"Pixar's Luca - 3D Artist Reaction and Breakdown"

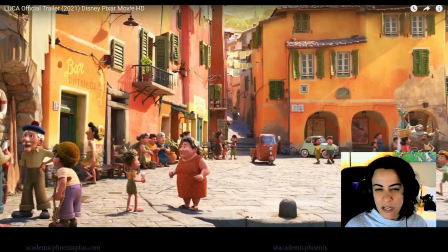And I believe it's some sort of shader that they created to do that. And of course, Disney and Pixar has this huge engineering department that focus on this type of look development. Notice how close we are and how detailed everything is, and then it kind of flattens and it looks more painterly.
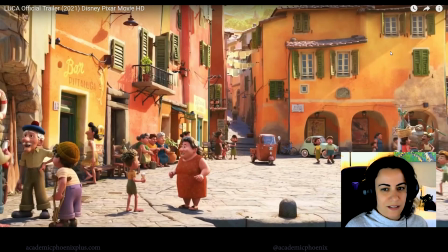It's so beautiful. The lighting over here, nice. So this is there's always divisions. You always want to look for divisions, and you'll see this line right here. It kind of divides it. So this is already divided in like half horizontally, or sorry, diagonal.
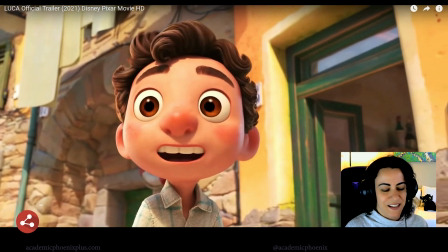It's nice. I cannot believe how stylized they went. That is so unusual. I'm shocked, but it's beautiful. Look at his cute little freckles. Look at his little red nose. You can sunburn. You can tell that he's outside a lot because the sunburn is coming from the top and then going down like a gradient.
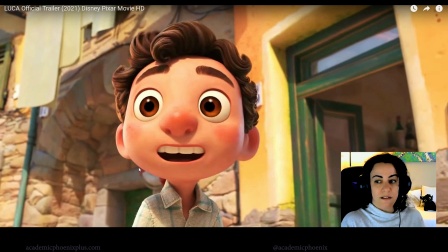Because if you were tanning, you would be lying flat and the color would be even. But because he's standing and being exposed to the elements, you get a sunburn at the ear tips. So I love that they added that. The eyes are really simplified, but they still have a lot of depth.
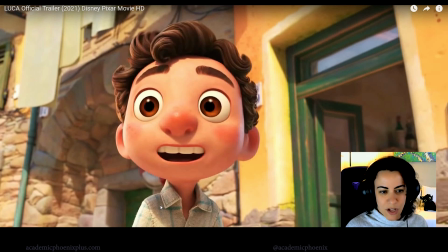Those teeth are great. The cloth, look at the difference between the cloth and the skin. Look at all those details that they added in there. It's just incredible. There's stitching, there's buttons, and the hair is like almost in chunks. It's just stunning. And then take a look at the environment around it.
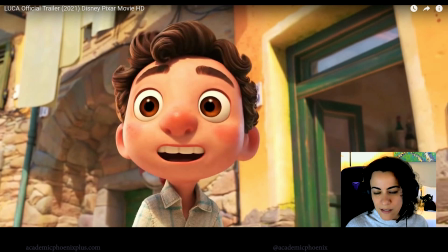You have like the stone, the original texture is breaking. Like someone has to go in and create that. It's just phenomenal. Scopa, there it is.
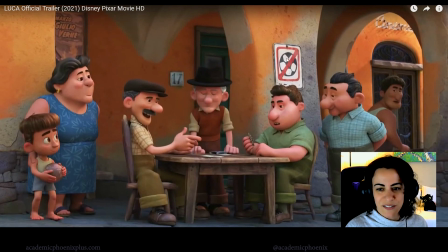I guess no soccer around here. That's kind of sad. Beautiful characters. You can see that they share similar color schemes, but the other characters kind of stand out a little bit more, especially the girl with the red head.
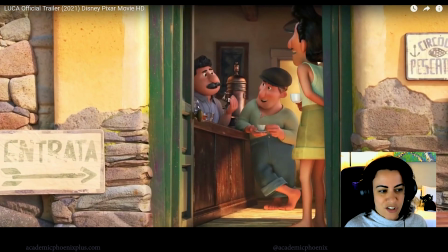She really sticks out.
Can go anywhere.
Look at the entrada, the arrow.
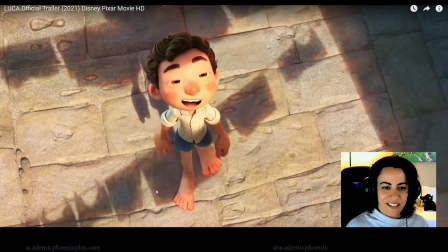It's just beautiful.
Do anything.
Beautiful stuff. We just Look at gotta this. stick Um, this is again, we have a division here.
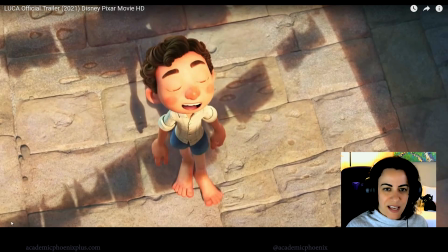So the character is still in the sun. There is a shadow forming a division, so you know there's something above him. It's just a really great cinematography. But what's really stunning about the way they lit in 3D, which is what's amazing about it, is that it's not an even shadow.
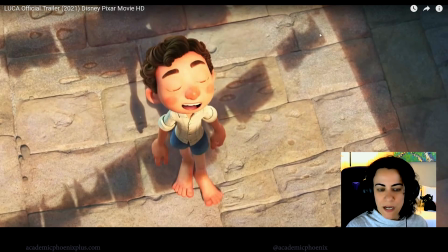You'll notice that the edges have a little bit more pink around the corners compared to what's on the inside. So there's this almost like semi-translucency. And I know they have specific tools that develop this type of shadows, but it's when you look at it, you can see that there's like this gradient.
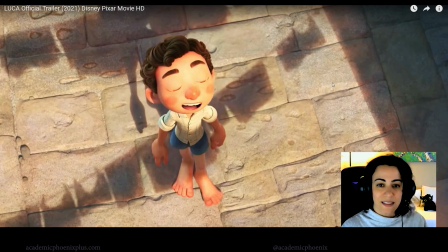Pixar and Disney are famous for like the way they light things, which has a form of gradients, like lots of gradients. So in this case, we have dark to, still dark but lighter, and there's this great division in here.
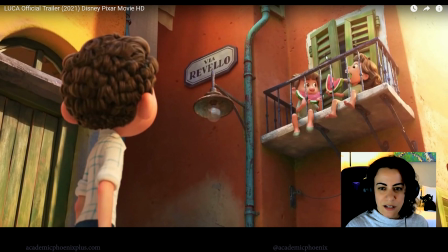together.
So again, you can see that there's a little bit of a division here just because they're kind of boxed in. Our eyes focus immediately here because there's a lot of motion. And this is all it's just really well highlighted. So there's this pipe that kind of breaks it apart. It just kind of keeps them in this little box and our eye automatically goes there.
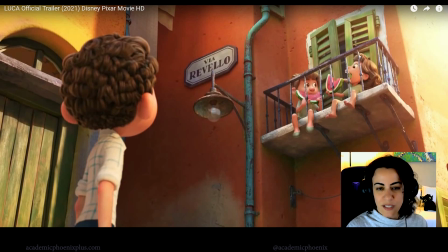And the character's looking at them, so it helps us see what we're supposed to look at. But look at the Via Revello, La Gazzetta,
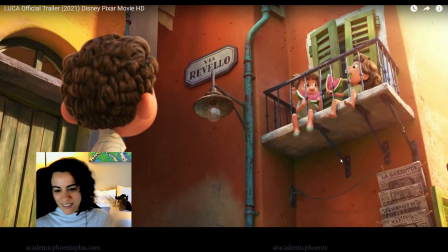Giornale di Portorosso, all Italian stuff. It's great. It's really fantastic.
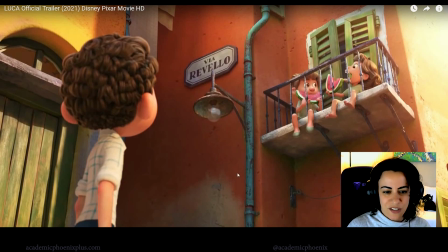This bulb right here, that's cool. The rust, just take a look at the rust. You can see that areas are losing their color. There's moss underneath here, which means that there's water and things are growing there. So this town is not ancient, but it's an old town.
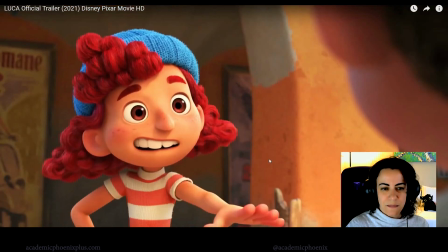You can tell that it's got some age to it.
We underdogs.
I just want to point out that they purposely put characters where they're divided, right? So we get to focus on her by this division. So this must help us focus on her. Not that she needs that much help in focusing because she's got so much red hair, she'll stand out no matter what.
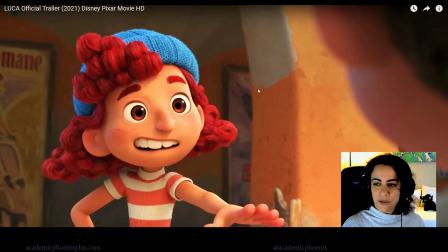But it's still important to place her in a space where people will focus on her. And you can see the depth of field, he's really blurry, but it's important to kind of know that he's there listening. And us as a camera, we're behind his shoulder.
Have to look out for each other.
This is great.
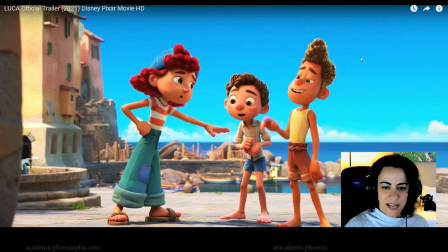You see the line of action here? In animation, you always have this line of action that goes from here up. So it makes us feel like there's a curve and there's energy. His line of action is a little insecure, so therefore it's not, a little less secure.
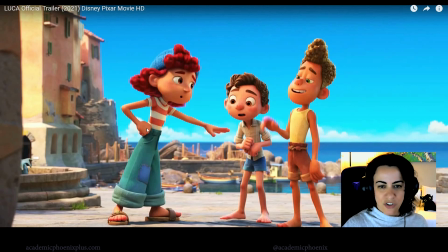So that's why he looks like this. And she's also has a line of action. So think about when you're posing your characters, think about the line of action.
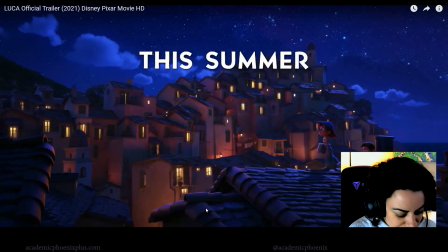Underdog. Okay, I gotta rewind that just because. And I believe there you go.
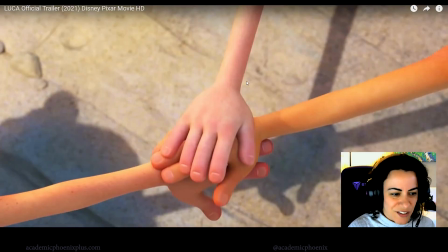I just like looking at the textures. They look, she's got little freckles, and I don't think this is the highest quality. I'm going to see if I can get a little higher here. But look at the freckles that they gave to her, which would make sense for somebody that has such light features. But if you see, he's got like a red elbow. Nothing's even.
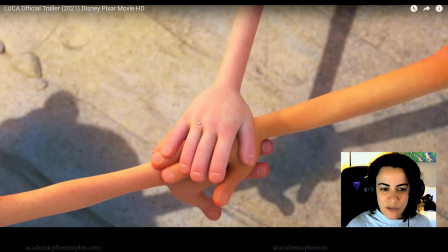Everything's a little blotchy, and you can see the knuckles are also a little bit darker. His fingertips are a little bit darker. So they just pay so much attention to detail. That's what they're famous for.
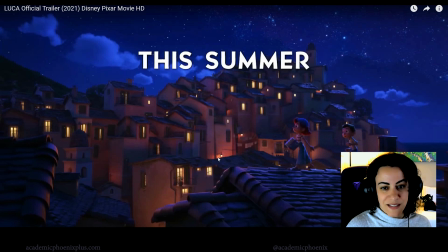I already talked about this, but this is like a painting. I bet they had a concept art of this and somebody just recreated it, which is kind of like what they do is like they give you a concept art and then they show you something else. I'm going to turn on a light because it seems a little dark over here. Okay.
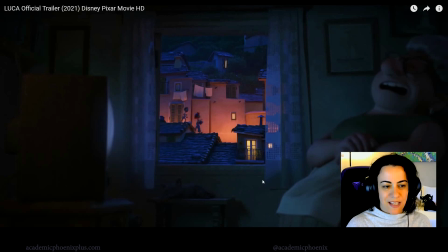Speaking of cinematography, this is really amazing. I know it doesn't seem much. Oh, look, they're just looking outside a window. But the fact is like they didn't have to do this, but Pixar decided that, you know what, we're going to look through a window to see them walking through the rooftops.
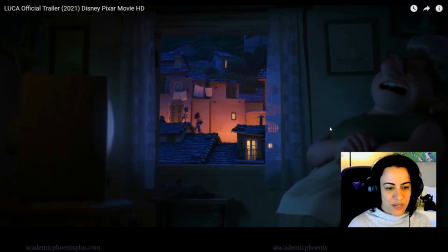You'll notice that this is more desaturated. There is a little kitty cat sleeping here. This character, I'm sure it's recycled, but she's only there for a couple of seconds. So again, it's just to make sure that what it does is that it resets our eye.
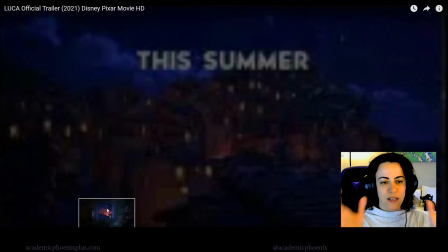So instead of having this broad sense, this is really open, we suddenly feel enclosed.
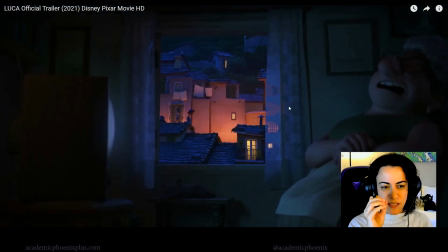And it kind of resets our eyes so that we focus a little bit more on the character and that particular area. And it also makes us realize that there's more, people are living in this town.
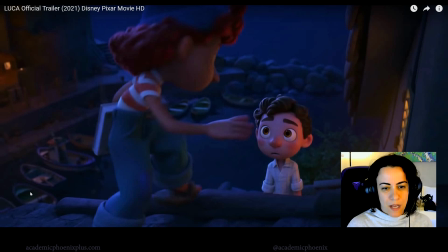And then we open up again. I just want to state the lighting here. You see the nice rim lighting. We know just by that information that there's the moons right over here. So it's casting this beautiful light. And then you'll see that there's the window right here. It's warm. So it's giving him that warm feel. Again, all of this is on purpose.
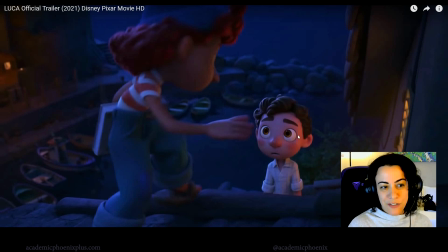If it could have been all blue, but Pixar is famous for its gradients, and that's a gradient. So they'll add a window, they'll put a nice warm light in there so we can get a nice contrast between blues and yellows and really give this character depth.
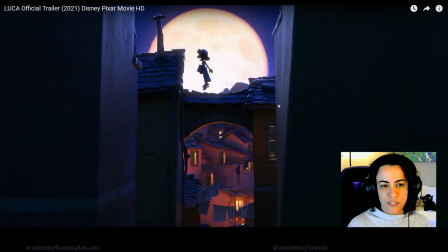This is so amazing. This is another picture similar to that window shot, but look at it. It's got a moon in the background. It's got the character just hopping around with its amazing little skip. If you watch the animation, it's fantastic. She's got so much personality. Look at that.
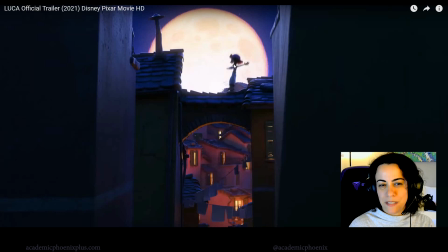She's jumping down. You got a big smile, which it's very stylized because you wouldn't, it almost looks like peanuts, I guess. But the way she moves, jumps, it's a little skip, just really great.
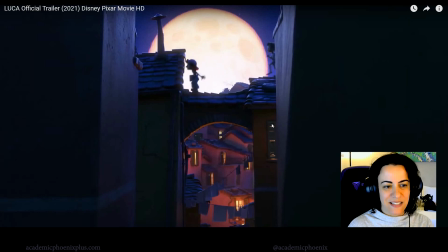Overlapping, weight, and then his hesitation. Gorgeous.
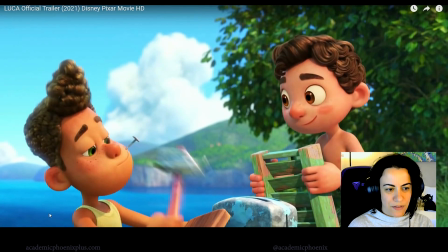So stylized. I cannot believe how stylized this is. I'm just blown away by it.
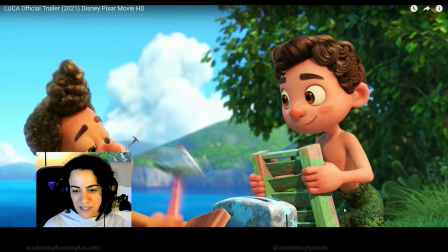Oh, look at his, this must be in the past. His clothes is made out of like weeds or something.
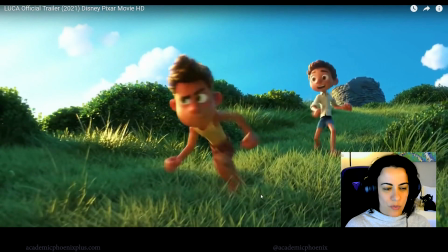Look at that grass. I mean, foliage is always a challenge. So the fact that they're using grass, I mean, it's Pixar.
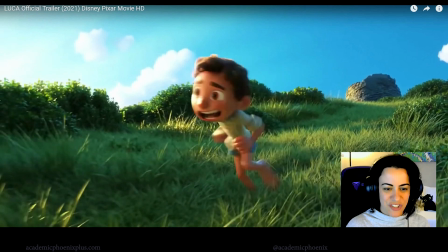Let's be real. It's Pixar and Disney. They can definitely afford foliage. This is probably all like generated procedurally or something cool.
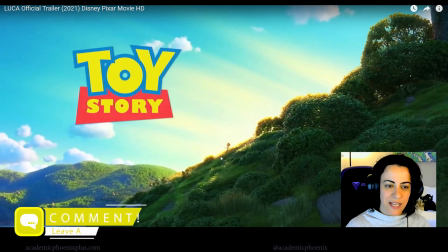You see that division?
Whee!
They're using the environment to divide the shot. This is nice.
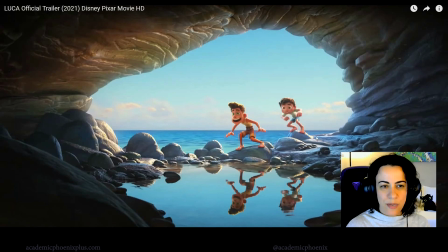It's very similar to that window scene. It's just resetting our eyes. So now we're going through different environments, but now we're enclosed in a cave, so they're exploring. But at the same time, it makes us feel enclosed now. Before it was wide open, and now we're enclosed.